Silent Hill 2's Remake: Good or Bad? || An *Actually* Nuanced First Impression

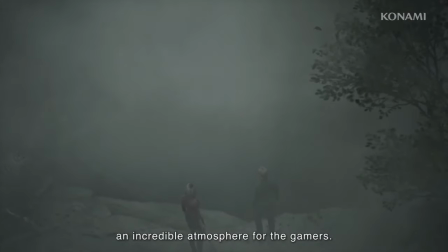20:24 I agree, and so far I'm not sure they've quite gotten it yet.
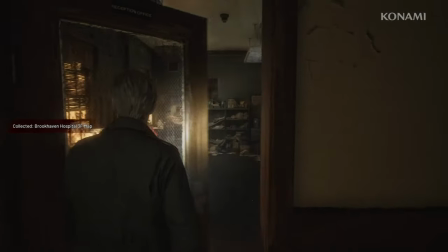20:35 The color palette, when not obscured with a bright red low health indicator, feels too bright, or warm in some areas, for a game that should feel grey and despairing.
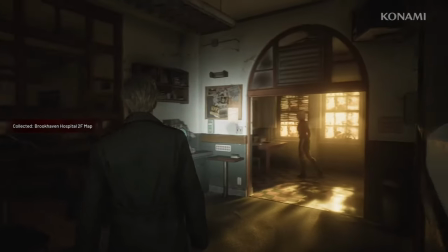20:44 Not something Reshade can't fix, though. The introduction to the hospital has brilliant golden hour lighting pouring through the window,
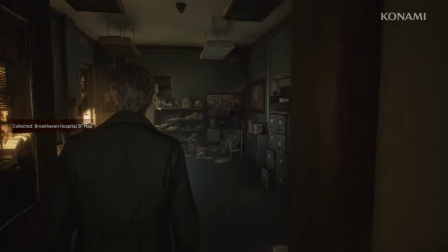20:51 but this isn't tonally appropriate for Silent Hill 2, which was defined by its desaturated tones.
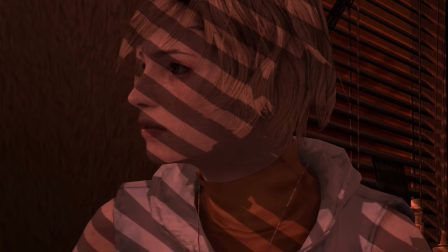20:56 Rays, blues, and dark greens. This looks more like Silent Hill 3, where the themes involved hatred and bloody violence.
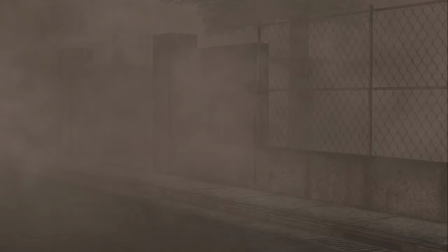21:04 I understand that it was sunset in the original, but even there it was a dull orange before before entering a blacked out building.
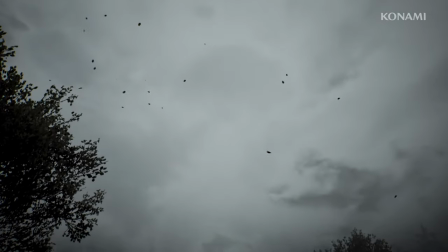21:10 This feels more like an adherence to realism over mood. They definitely nailed the dampness though, and the fog seems properly obstructive so far.
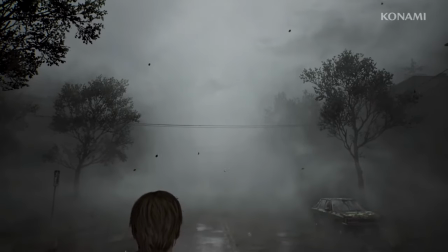21:18 One thing I'm not sure about is the falling leaves.
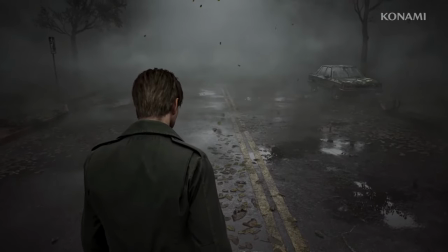21:21 I think they look great, but they also add a level of movement on the screen that might distract from the more subtle or corner of the eye movements, whether actually present or not.
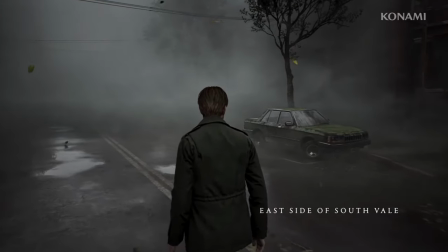21:30 As it is, the leaves could be a visual white noise that gets in the way of being put on edge. They do look really good though.
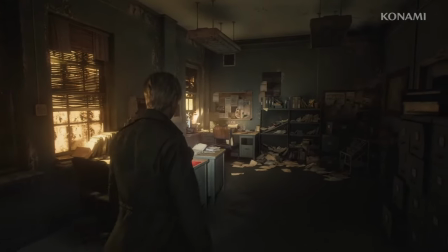21:37 But it's just like this scripted bit with the wind blowing in. I'd rather stuff like this be incidentally caused by the player, or the presence of some abstract threat,
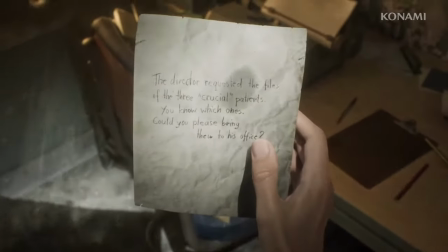21:45 rather than an external force of nature that just happened to be tripped at the right time.
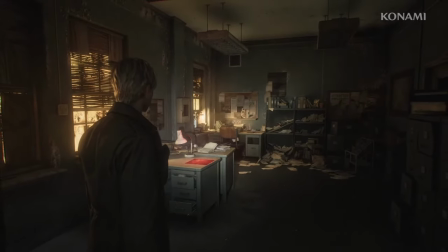21:49 If this happens too often, it will take away from that contemplative silence that's needed to build tension.
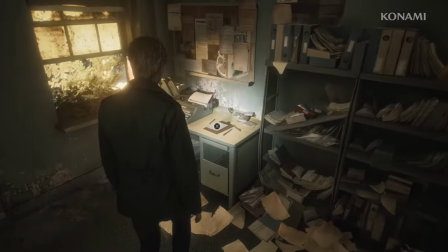21:55 Unless, of course, this scene has been recontextualized as being a reprieve from said tension,
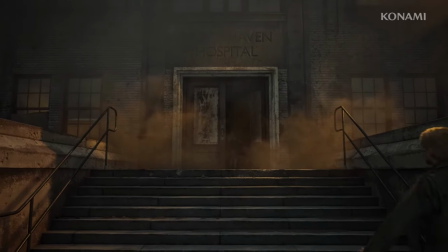22:00 though I'm not sure if that'd make sense considering the act of chase to find Laura. Speaking of which,
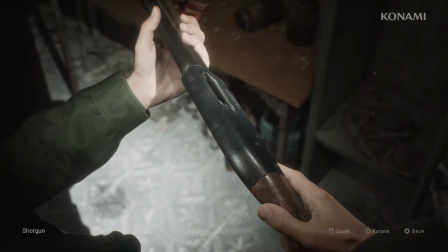22:06 jump scares in just the trailer we have quite a few they were very sparse in the original one even being a friendly gag several times
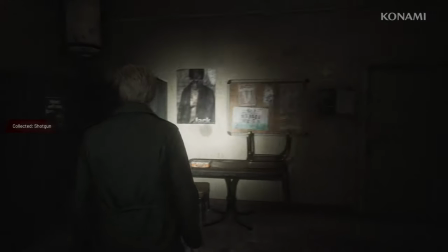22:14 throughout the transmission trailer we hear more of those horror stings these repeatedly clutter
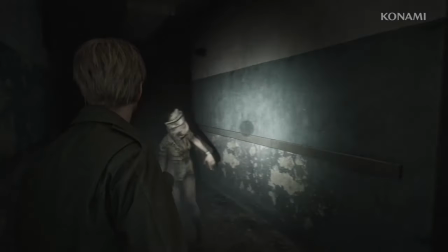22:18 up the ambience and
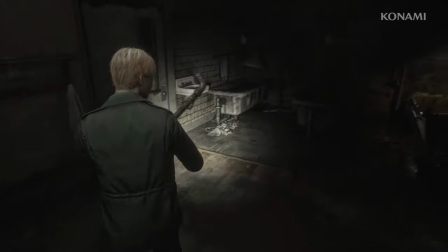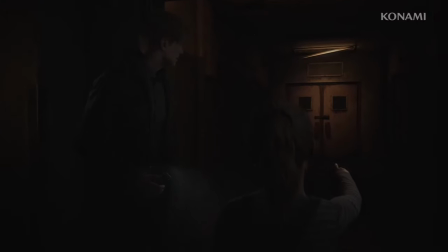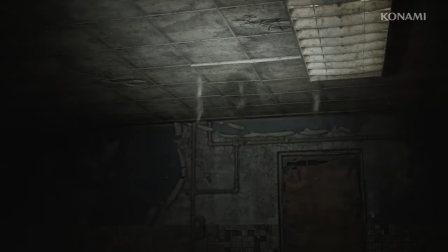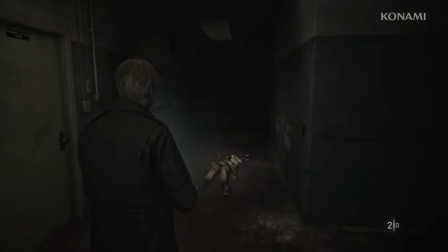22:39 this is what i mean by distinguishing between terror and horror jump scares don't have build-up that's how they work scaring you when you're not able to prepare for it they just are and rely on their suddenness and unexpectedness Silent Hill 2 and the series as a whole became famous for delivering terror
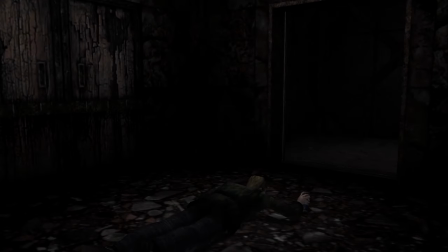22:55 while not always delivering the release of horror to hold that tension for as long as possible.
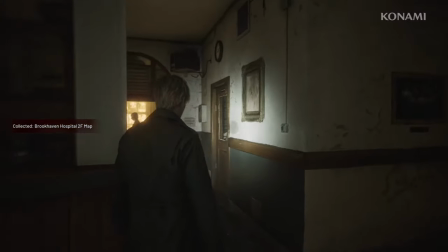23:00 Going back to what Maria said about the hospital feeling empty, I'm curious as to why she says this.
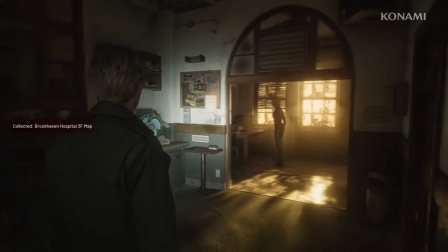23:05 Isn't the town abandoned? Or at least appears to be to them?
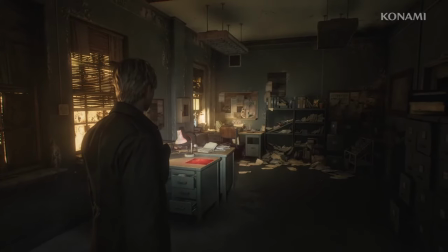23:08 Maria implies she's accompanied James further than just Rosewater to Brookhaven, which I think is interesting and implies new content between areas but what made the other places
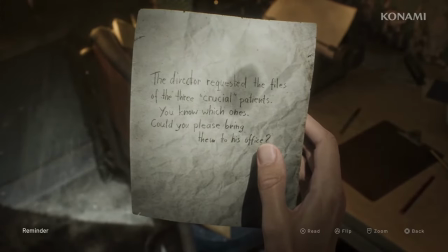23:17 feel less empty what makes this place feel more empty this looks like a classic case of telling and not showing by directly stating how we should
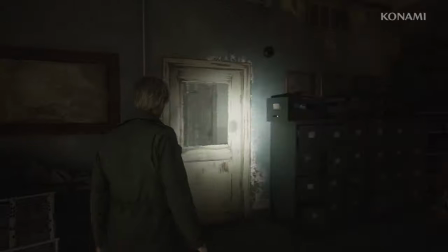23:26 feel rather than building an environment and mood that genuinely feels that way having someone who's friendly and wandering around with you with this beautiful
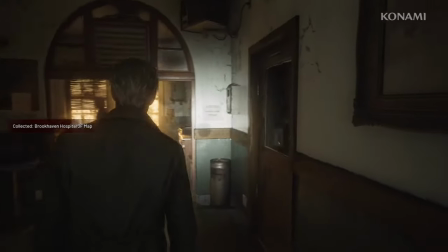23:34 warm color palette has the opposite effect of tension especially with maria's softer demeanor even the tension between her and james seems gone.
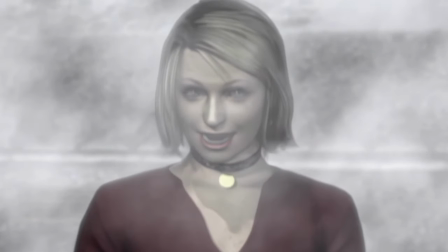23:42 It goes against the grain of classic Maria who was malicious and manipulative, who invited herself and guilt-tripped James into taking her with him.
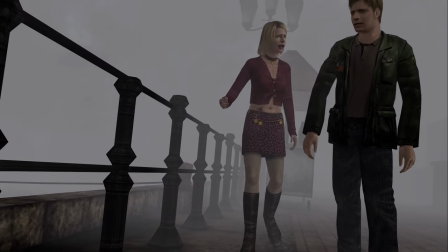23:49 There was a social gap between these characters which made them not talking to each other feel appropriate.
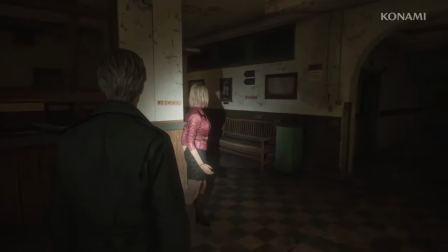23:54 Now they seem pretty friendly. I do like the shot where she grabs his hand like a wife would, for a tease at her true nature.
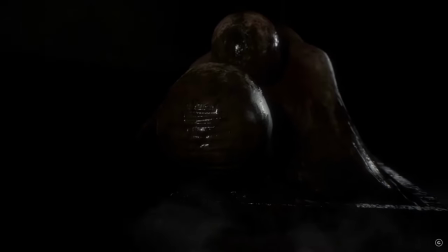24:01 Good stuff. The characters as a whole now are... pretty different.
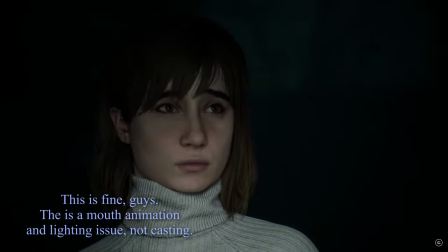24:06 Not that they're so different to be unrecognizable, but their roles and motivations are changed.
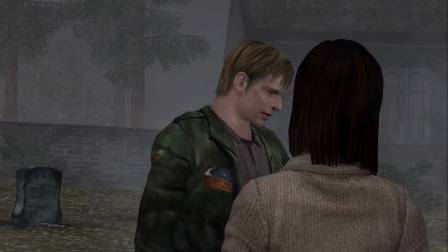24:11 James is no longer a mostly expressionless man, dying or dead inside, suffering mental anguish, only awakened when he thinks he's closer to finding his wife.
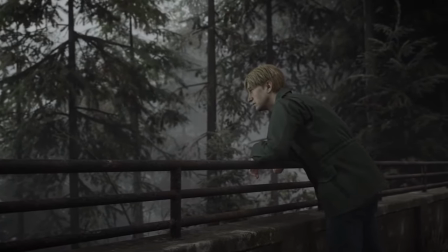24:19 Now he appears much less confused, and much more just here.
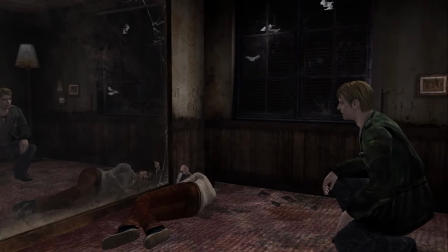24:25 However, both the original and remake do show him approaching people with some amount of care, which I appreciate.
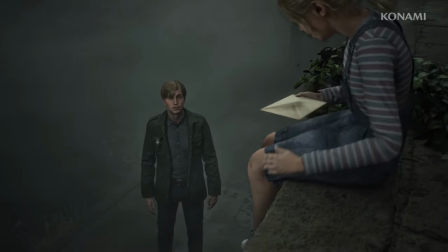24:30 But I find it really odd how much less motivation he seems to have at finding laura here you didn't
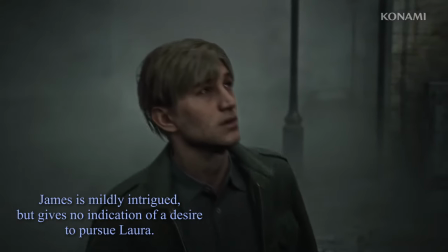24:36 love mary anyway what hey wait how
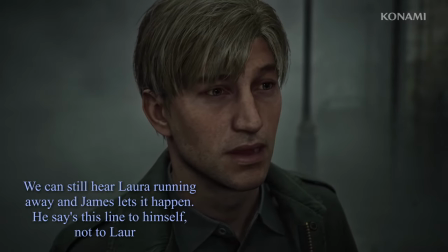24:43 do you know her name
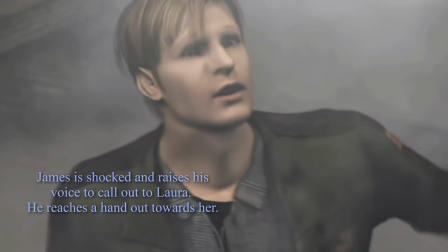24:46 you didn't love mary anyway wait how do you know mary's name when
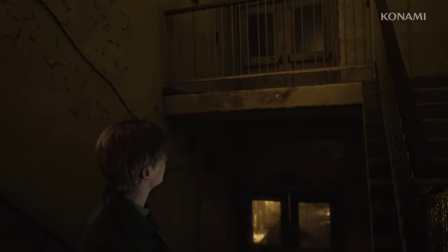24:55 laura gets away in the new scene in the hospital he doesn't give chase but just stands there waiting for the player to take control again what
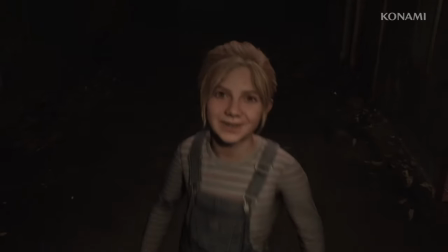25:03 do i say about laura she has become insufferable yeah she was definitely a brat in the original,
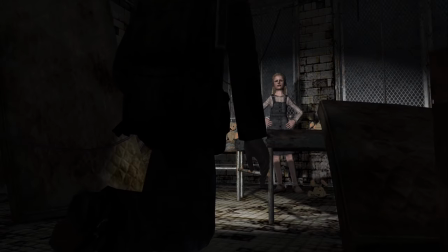25:10 but in a childish way that wasn't actively hostile. She was sassy, but with a purpose, James often being depicted as the clueless one, not her.
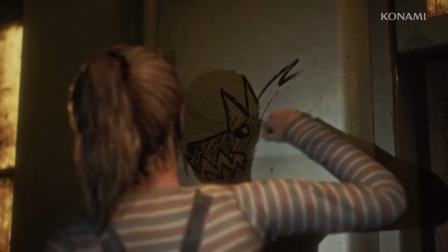25:18 She also seems much older to me, maybe between 10 and 12, but with smaller proportions, which is weird.
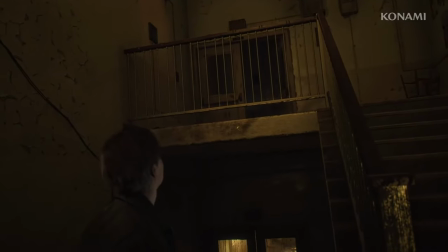25:25 Maybe they did change her age, but then it doesn't seem age appropriate for her to be playing with teddy bears and drawing on the walls.
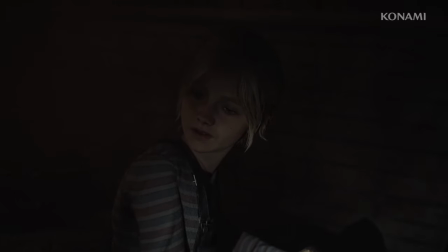25:32 She looks away wistfully when talking to James, which also isn't eight-year-old behavior,
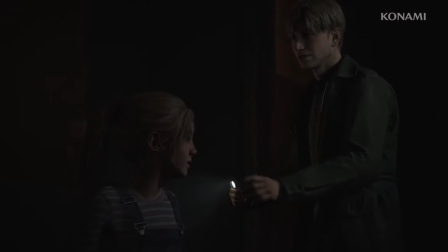25:37 and she keeps turning her back on someone she's apparently trying to run away from.
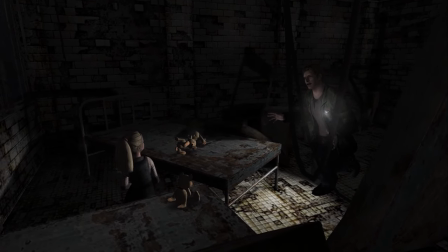25:41 In the original, James wants to talk to Laura to find out about Mary first and protect her second, if at all.
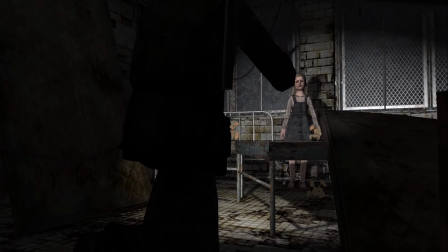25:48 He promises not to yell at her, then immediately breaks his promise, and doesn't apologize until his brain short circuits after he can't reconcile with what she just said.
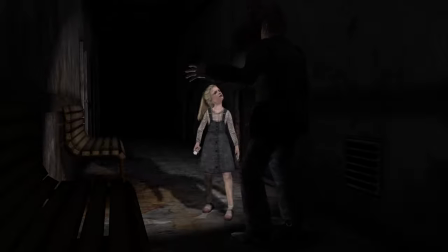25:56 He doesn't listen to Laura when she has to get something until it serves him. James is depicted as being in the wrong here, and that's the point.
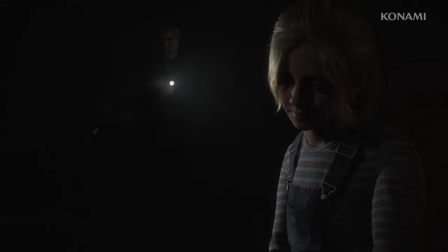26:04 Remake James, on the other hand, comes in calmly and asks.
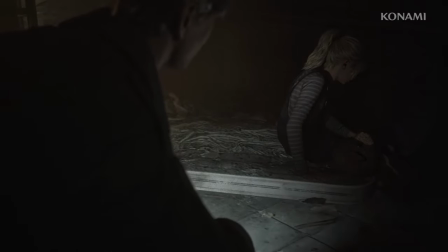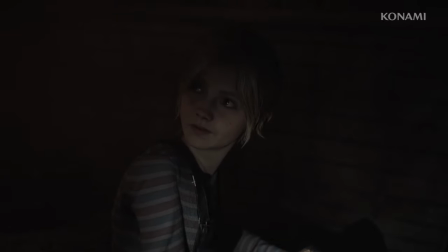26:16 This is her safety first and info on Mary second, a shift in his priorities and motivation. His outburst is rather subdued.
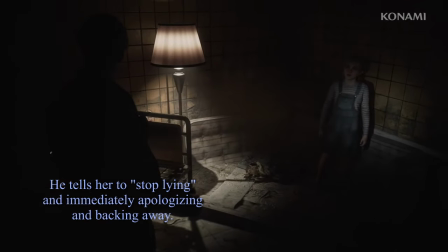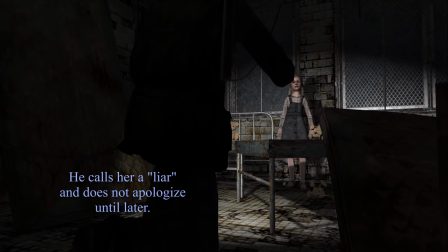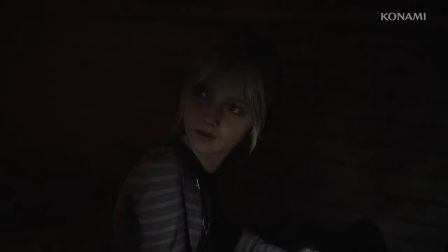26:38 He immediately apologizes, putting his hands up. It looks like a bit of the scene was cut here for the trailer, so it might land differently in the final release. It also looks like Laura knows that he knows her name at this point, so we might be missing some new scenes and additional context.
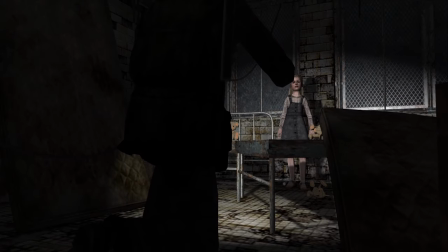26:51 Laura then runs out upset that James doesn't believe her, rather than the original Laura who stands there defiantly, with no need for James to believe her. Now in the remake, the scene moves more organically to the hall, and James grabs her arm because he's worried for her safety,
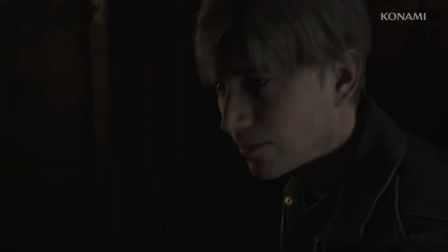27:05 and starts acting more like a dad here, which I think is actually a great new direction to explore with James' character,
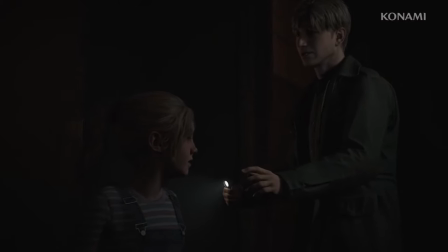27:11 since in some alternate timeline he may very well have been. Laura's lie here feels a lot more deliberate, planned, and malicious.
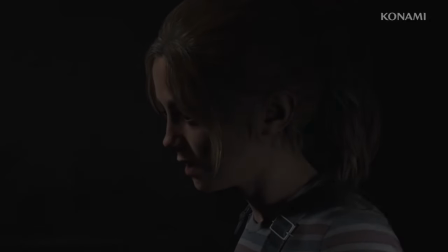27:19 Her eyes are unfocused as she does a melodramatic turnaround.
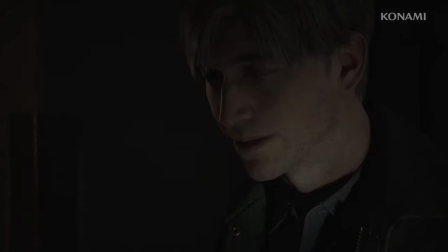27:22 This time, in the remake, James calms himself and relents to Laura's request before he even knows what it is.
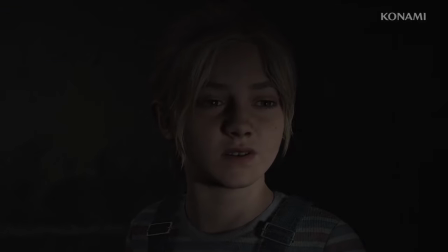27:28 By the way, this is actually a great use of that close-up facial expression text showing James' thought process.
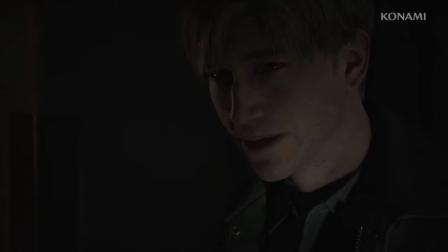27:34 Look at how he kind of rolls his eyes and then that has that mouth movement where he puts his tongue in his cheek Which shows how he's intently thinking before replying really good stuff here And I love this bit of motion captured in James's face,
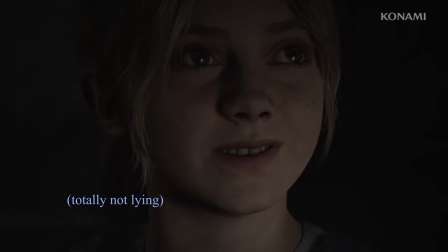27:47 but it's here where you can see Laura Grinning at the camera and then the camera switches over to emphasize the very subtle
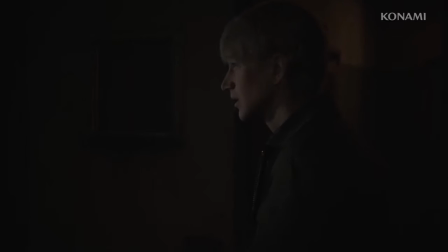27:54 door of doom James then is the one to tell her to wait there again Reasonable but it plays into Laura's hand a bit too easily What if he had told her to come with him? What was she going to do? Original James was already suspicious.
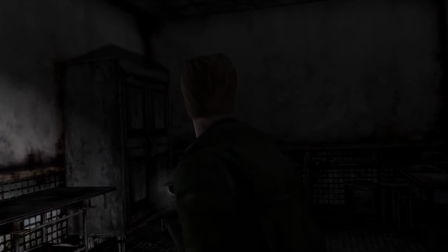28:08 What are you doing, Laura? It's further back, in the desk.
I'm wondering why she wasn't following him in.
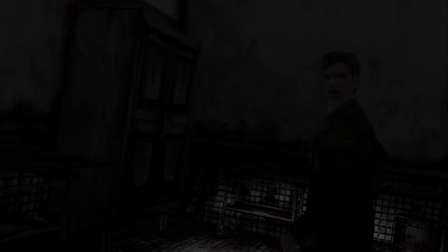28:15 But he's not prioritizing protecting her in the original, just finding Mary.
What are you doing?
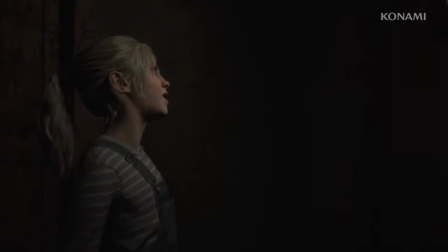28:24 Open the door, Laura. Why should I? I'm a liar, right? Want me to open it? Huh? Do ya?
Oof. There is so much venom in Laura's voice here.
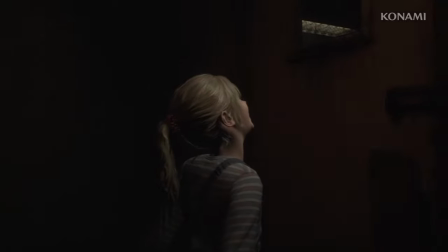28:35 Something akin to hatred or spite.